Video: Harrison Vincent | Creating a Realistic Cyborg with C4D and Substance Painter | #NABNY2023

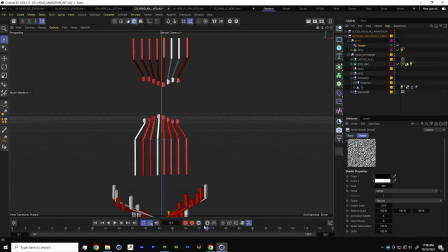(38:00)
You see how there's like no motion tweening between the two different states, and that could be cool. That could be like what you're going for. For this case, it's really not. I want like a little bit more easing in the motion, so we can back off our contrast a little bit, and you can see that they're kind of slowly rippling too.
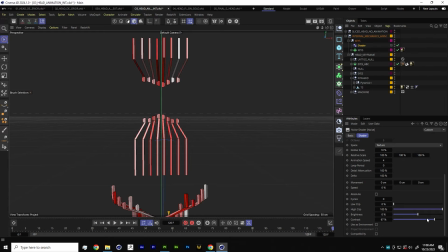(38:16)
That's cool too. That's also kind of maybe not the best way to tackle this. So let's think about this for a second. Let us bring our contrast back up, and let's add a delay effector to it. And what that's going to do is that's going to keep the kind of like
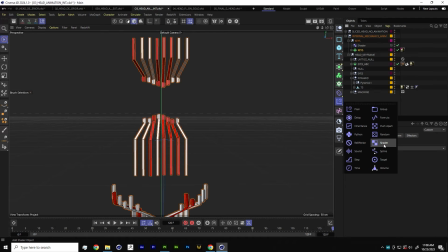(38:34)
sharp contrasted motion of the effect that we liked, but it's going to add just like a little bit of easing on top. And it just kind of like, it's a nice little layer to kind of like finesse it, so we can see that they're still popping around, but it's not completely binary. It's not completely A to B. There's like a nice little motion in between.
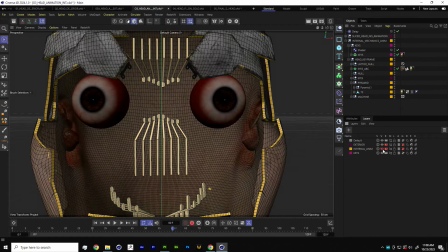(38:54)
So if we bring our texture back, and all of our other components that we've just kind of quickly hand animated, and let's actually turn off.
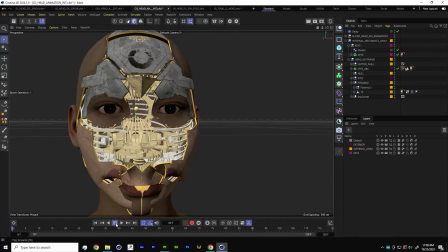(39:03)
Let's go back to quick shading mode. We can see that that just adds a nice little bit of visual and animation complexity to the rest of our animation. And it's still live. We can hop in there at any point and kind of finesse those pieces as we see fit.
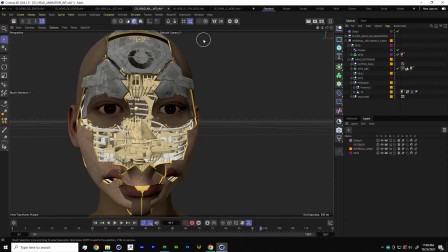(39:20)
Okay, so maybe if you've gotten to this point and you're thinking like, hey, you've created all this extra geometry, and let's take a look at the shot actually real quick.
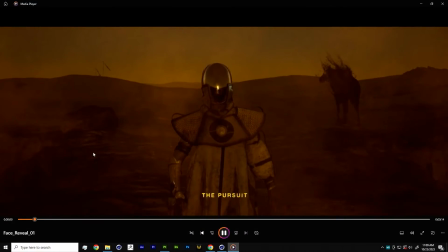(39:29)
So, character walks up, is a dream. hits her head mask. I cannot forget.
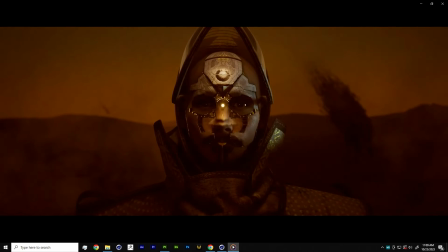(39:35)
And then she's just like talking to the camera, and then it opens.
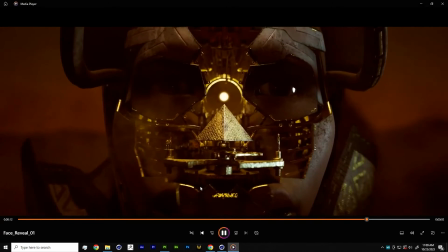(39:38)
And it's like, well, how are we gonna get all of that talking motion with all of that crazy geo going on there?
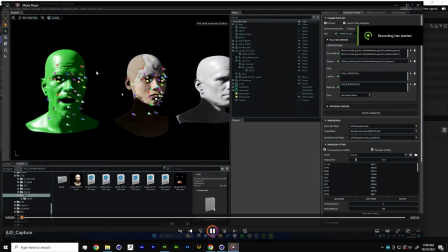(39:46)
And the best answer is we don't, because AI is super weird and no one knows how it works.
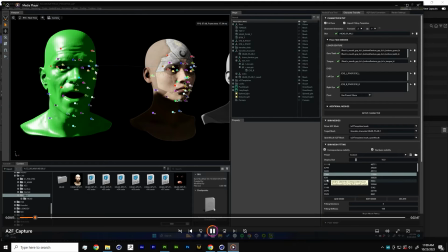(39:53)
So this is a program called Audio to Face. This was used to animate the face.
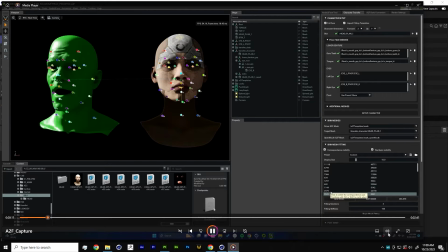(39:58)
Oh, looks like we got a soundtrack. I guess this was whatever I was listening to when I recorded it. We'll just go ahead and nuke that real quick. So this is called Audio to Face, and as the name might suggest, it allows you to take audio or your voiceover and make a face animation out of it.
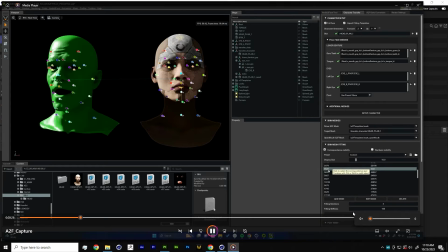(40:12)
This is a screen cap of me just kind of goofing around in here, creating this asset. And it's a free program. It's part of the Omniverse suite from NVIDIA.
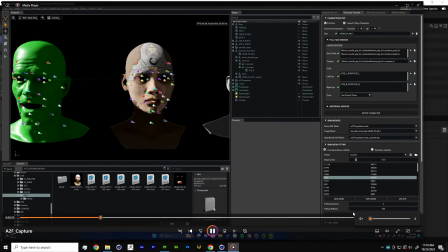(40:22)
And it allows you to essentially, so the green mesh on the left is like the default temp mesh, right?
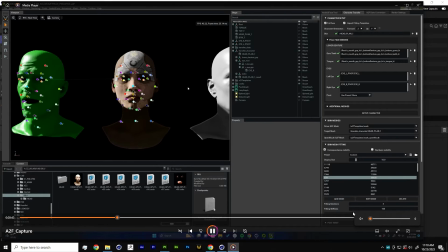(40:29)
That's the one that's all rigged. That's the one that works perfect out of the box. This is our mesh. We loaded in the photo scan that we got, and we put our new texture on it.
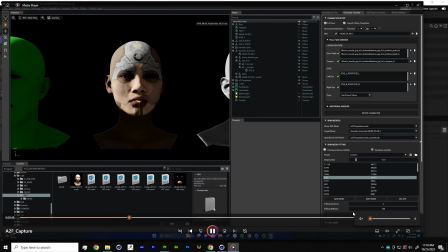(40:36)
And because we fixed all the UVs and everything, our texture maps perfectly, and it has the suggestion of all this detail going on in the face. But really, it's like a super clean mesh with clean edge loops,
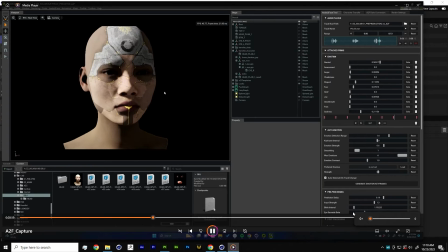(40:46)
and allows us to animate and articulate the face as we see fit. So let me just kind of rewind this a little bit.
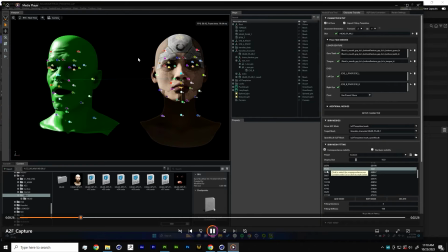(40:52)
Over here on the left, we have, this is called correspondence points.
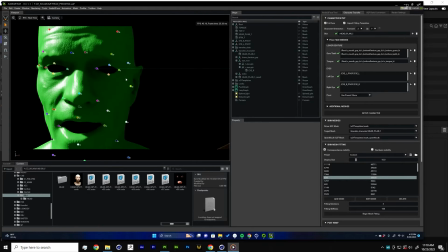(40:56)
So what we're doing is like we're selecting the edge of the eye on the left and the edge of the eye on the right, and just kind of making a field of similar facial features.
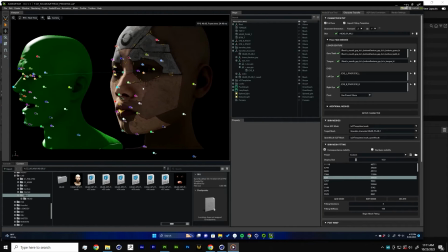(41:05)
And the more correspondence points you set, the higher resolution of your exported animation will be.
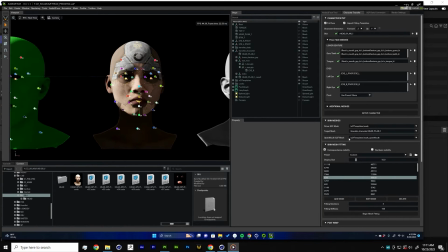(41:11)
So you just kind of go through, make your mesh, you click a solver, and through the power of witchcraft and AI, it creates like something super usable.
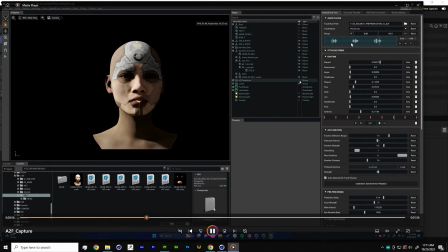(41:22)
So you can see up here on the right, I've loaded in my voiceover waveform,
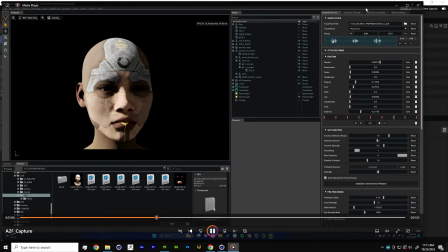(41:26)
and then it just takes that, translates it into a super awesome kind of organic animation. I wonder if it plays at some point. Yeah, see, so it's starting to talk here. All these things over on the right are like emotion sliders that you can set keyframes for.
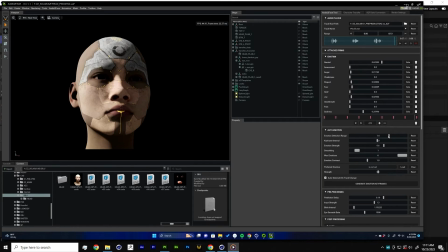(41:39)
So it's not just a simple lip sync animation. You can get a really nice performance by kind of like dialing in how you want your character to act. So that's pretty awesome.